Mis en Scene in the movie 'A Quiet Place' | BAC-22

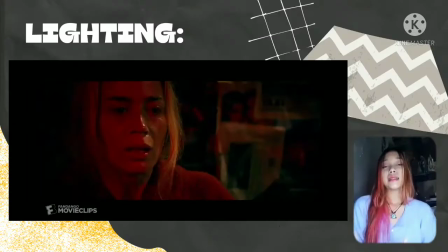lighting. First, when Evelyn wakes up in her self-made soundproof cellar and realizes that one of the creatures is also there, dangerously close to her newborn child, mise-en-scene is used to create a specific tone in the film A Quiet Place.
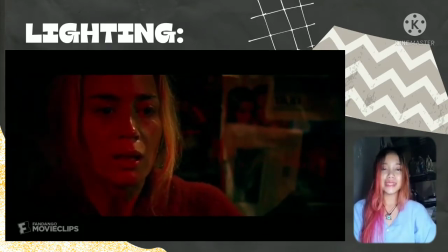The lighting in the scene is the most important part of the mise-en-scene, as it helps to create a sense of tension of danger.
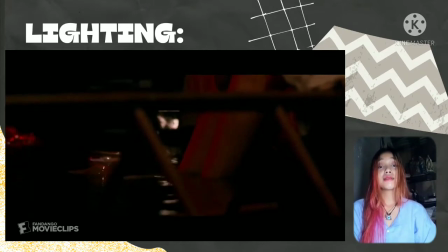To explain, the scene has hard lighting because it has a sharp edge, but it is also coated with a flashing red display, which is caused by Evelyn changing the normally neutral light bulb to this color as a signal for help,
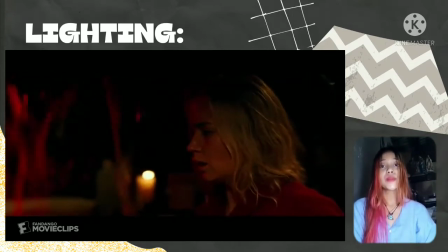and this creates chiaroscuro, which communicates the seriousness of the sequence.
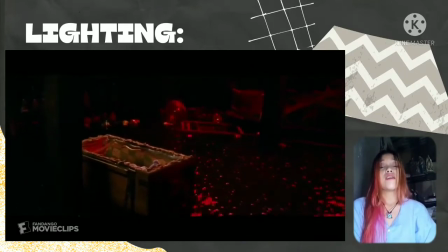As a result of how much striking hue of red connotes a warning of danger, an undertone of fear and worry has been produced,
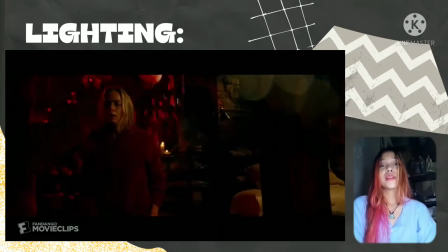which is incredibly fitting for this picture as Evelyn appears to be imprisoned with a vicious creature that is close to her sleeping infant.
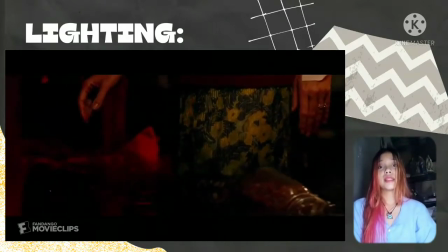As a result of how the lighting has been employed to emphasize
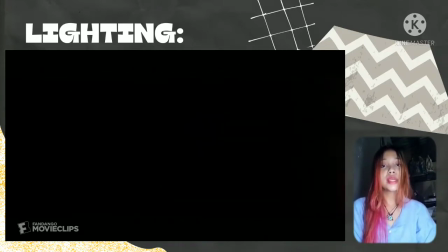how the characters are no longer safe, mise-en-scene is working to generate the objective tone of tension and fear, and the audience then experience the feelings of terrifying anxiousness. The idea of how an unexpected change in lighting improves dramatic impression is present in this sequence.
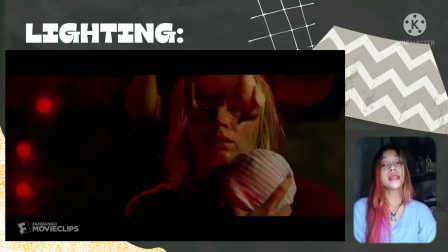So, according to a film art, an introduction refers to the idea of how
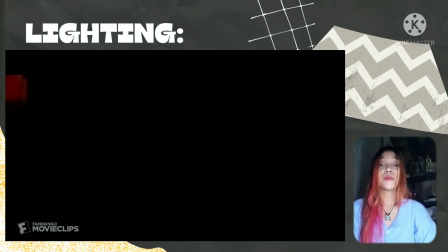unexpected changes in lighting may enhance the dramatic effect, which is present in this sequence.
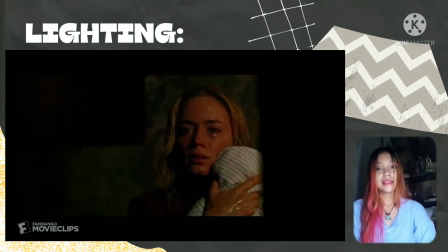The change of lighting from neutral to red emphasizes the dramatic effect of danger suddenly taking over.
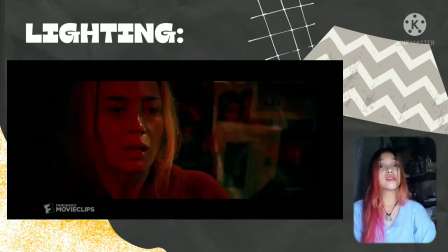The film consistently switches between state of safety and danger to elevate horror genre norms, and it does largely with sound, such as changing from creepy background sounds to suspense ones, all to communicate tone to the audience.
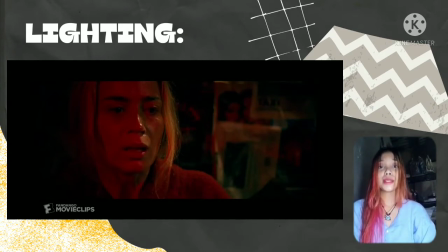However, I've demonstrated how mise-en-scene serves the same purposes, and in this case, can arguably trump sound. Here, lighting has a bigger presence than sound and attracts viewers' attention. It serves as an emotional signifier of terror,
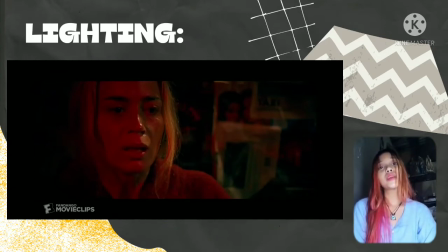successfully conveying to viewers that this scene of the film will not be where the actors are safe and out of harm's way.
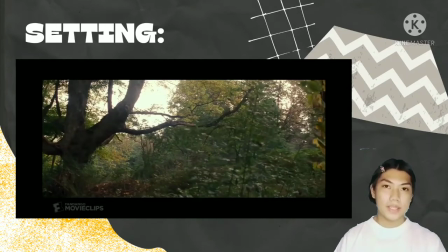In A Quiet Place, the environment is part of mise-en-scene that is steered to develop and execute the film's tone. Most notably, since the setting can connote the concept of solitude.
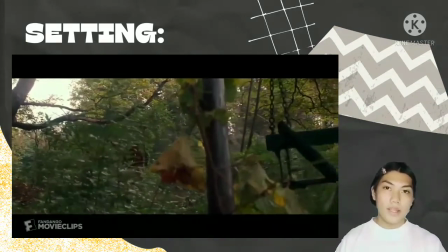The plot of the movie spends most of its time in the forest, except for the town which is completely deserted at the beginning.
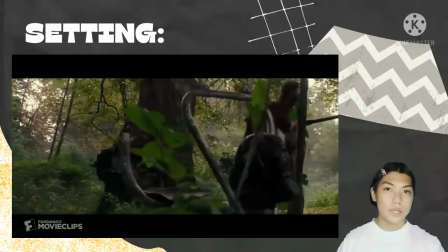The setting of the forest can convey the film's lonesome atmosphere by emphasizing the family's seclusion,
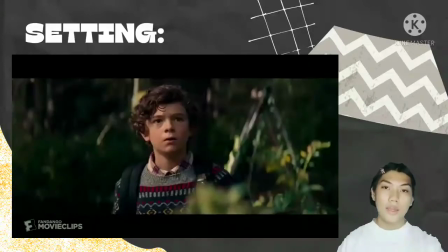civilization, and the normal procedure of interaction with others.
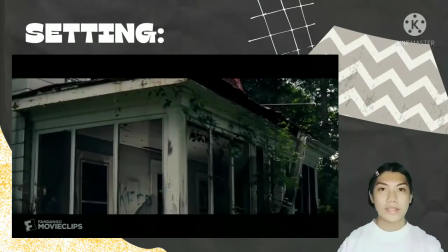Because of the backdrop of the forest as their habitat emphasizes how they must rely on each other,
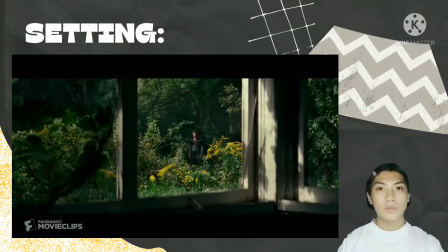the film's undertones of survival and a strong family dynamic have been underlined.
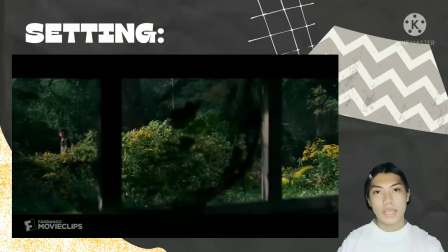The viewer may connect to this lonely setting and feel what it's like to exist outside of a normal society,
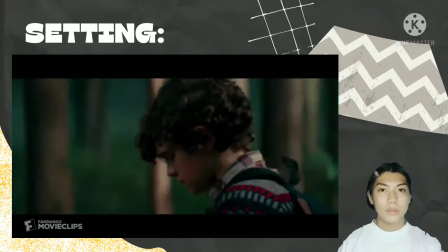illustrating the importance of mise-en-scene in defining the tone of A Quiet Place,
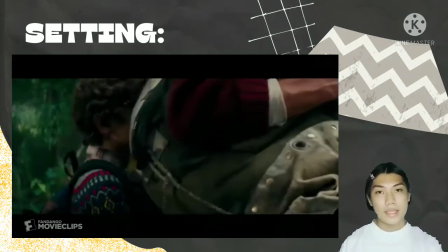as well as the audience's objective emotional response.
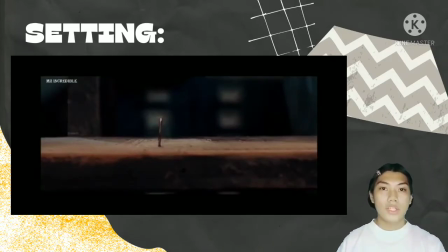These settings can also differentiate between the different tones of safety and danger.
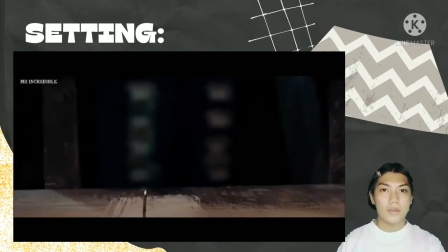This event can be seen in the scene where Lee and his son Marcus are sitting by a waterfall,
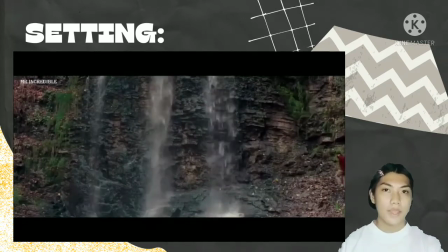which isolates any sound they make in that one area, allowing them to speak freely.
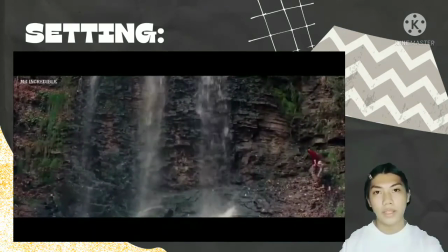As a result,
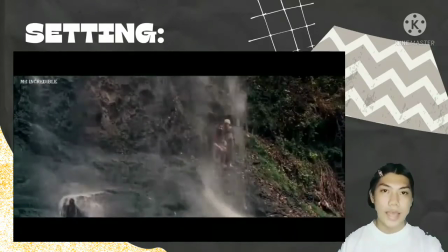the previous mood of apprehension toward the creatures attacking that comes with being outside in the film's universe has been removed.
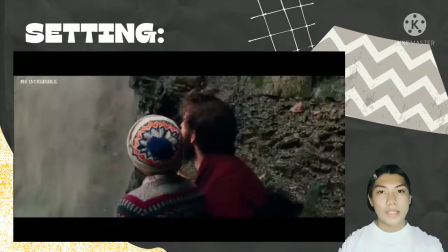The film has now transported the protagonist from a
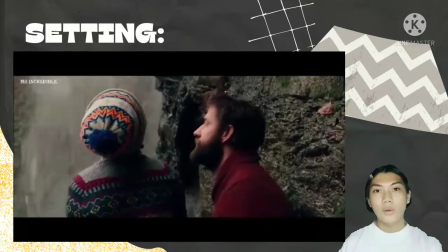predicament where no sound can be made by the characters since the
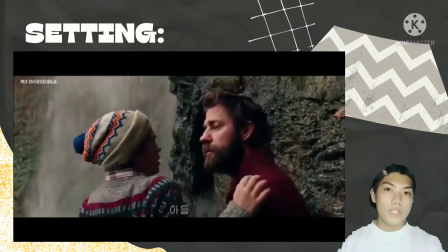monsters can catch up on it, to a more secure setting where the loud sounds have been excluded by the waterfall.
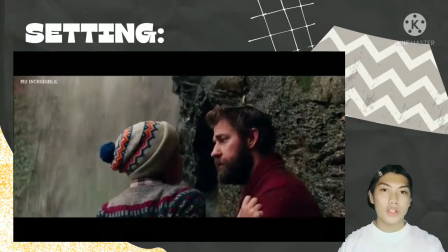As a result, there may be a strong contrast between this scenario and others dependent on the surroundings.
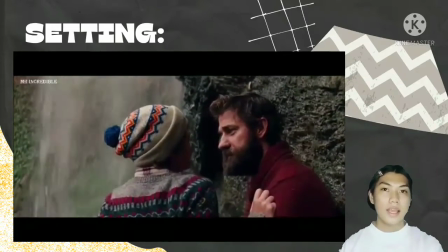For instance, the scene at the house where Regan destroys a lamp, causing a big bang,
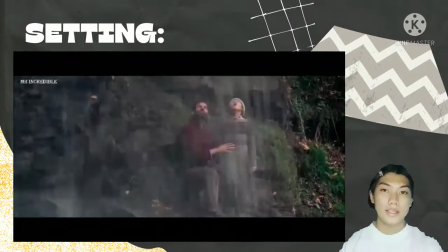and then there is an intense of minute waiting to see if creatures are nearby.
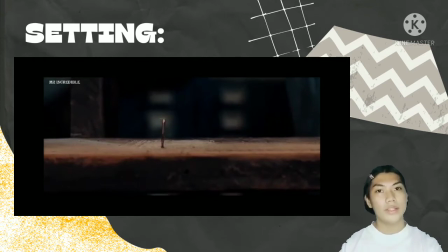The setting of the family home illustrates the image of the family being trapped, which contributes to the mood of danger. The setting of the waterfall, on the other hand,
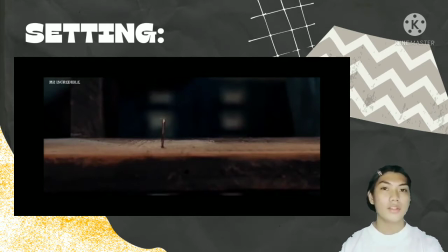provides for safe verbal contact and thus contrasts with the setting of the house in terms of safety and danger. The audience picks up on this shift in tone of relaxes in the quiet environment created by the waterfall's location.
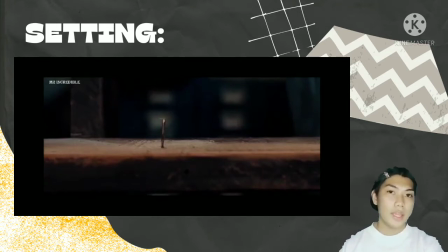So, mise-en-scene is working to reflect the protagonist's peaceful states of mind onto the audience. This demonstrates the mise-en-scene of a setting in a contrast tone,
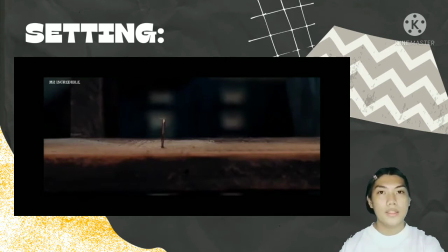particularly the contrast between safety and endangerment, much as lighting does in the basement segment, because of how the two aspects coincide with another in emphasizing the relaxing tone. I would say that setting is working with sound rather than empowering it in this sequence.
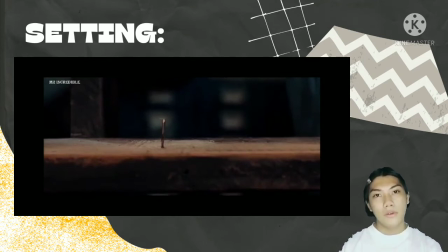The waterfall serves as a refuge and allows the sound to be liberated as Lee and Marcus are given the opportunity to share their inner thoughts, which are crucial to the film's plot, such as Regan's sense that her father blames her for her brother's murder.
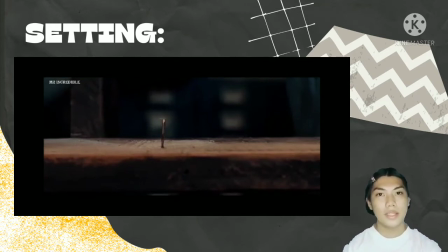As a result, the mix of sound and setting is being constructed to elicit a guarded tone and relax emotional responses. Nevertheless, I believe that sound will gain more attention for creating these effects during this scene.
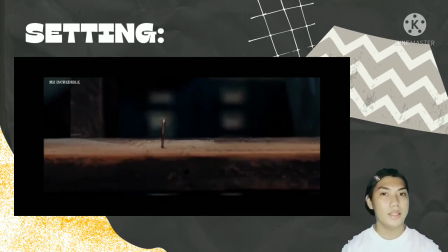Therefore, I've argued that mise-en-scene is just as crucial. Movement.
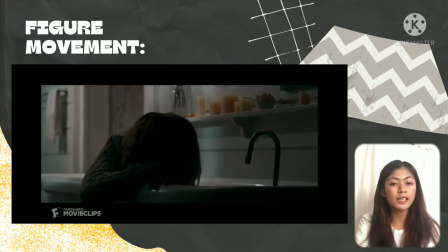Emily Blunt's performance skillfully elicits emotional responses from the audience, namely pity.
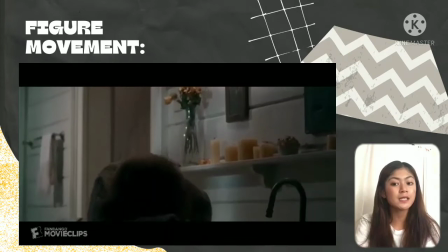The character's situation in the scene is the one of the tremendous struggle as she
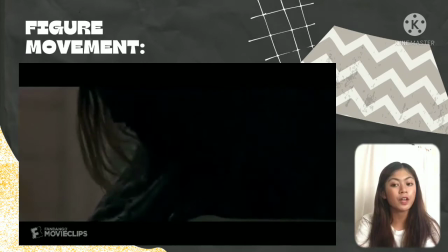in labor and attempting to conceal from the creature in the order to prevent death.
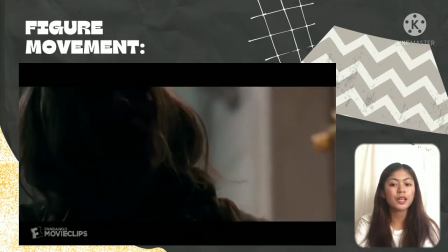Blunt uses her facial expression and body to indicate anxiety and her dread.
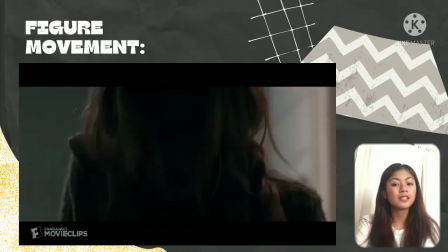Her eyes are big, her breathing is rapid, and her face is covered in tears,
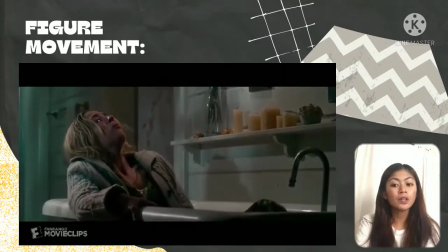with her mouth biting down on her sleeve to keep her from crying out in a pain.
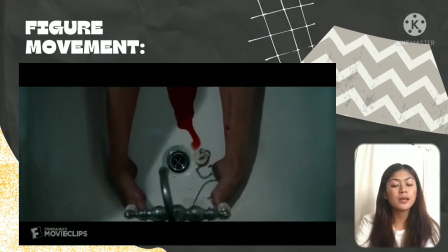Because these features cause the audience to feel sympathy as well as their own dread for the character.
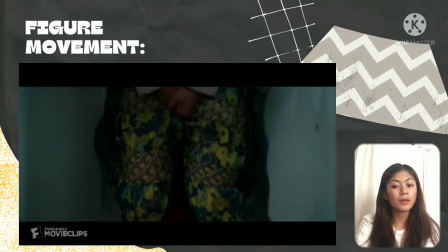Miss Scene in the performance style is eliciting an emotional
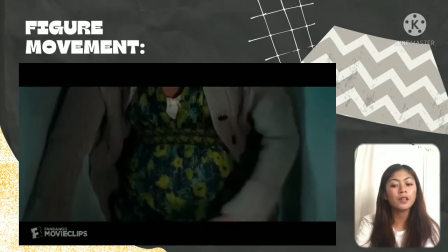response from the audience and I feel has much stronger presence than sound.
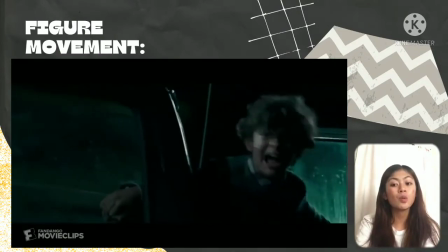Furthermore, one scene that I thought was very executed was Lee Abbott's sacrifice of his life to save his children,
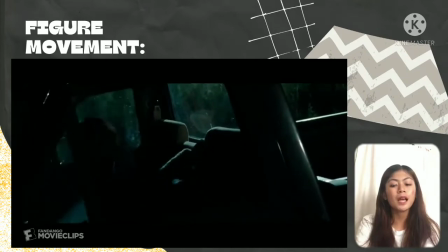Regan and Marcus, who were being assaulted by one of the creatures.
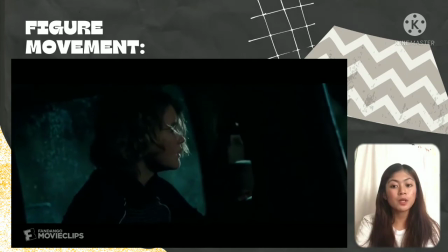The most important aspect in terms of properly constructing the scene tone is
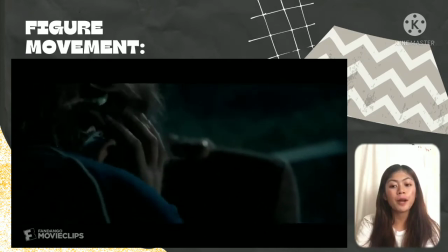undoubtedly the John Cushing performs primarily because of the feeling his character experiences are grabbed by his
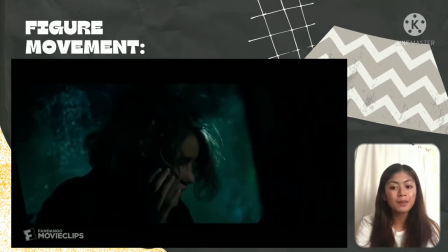expression and gesture and entirely keep the spectator undivided attention.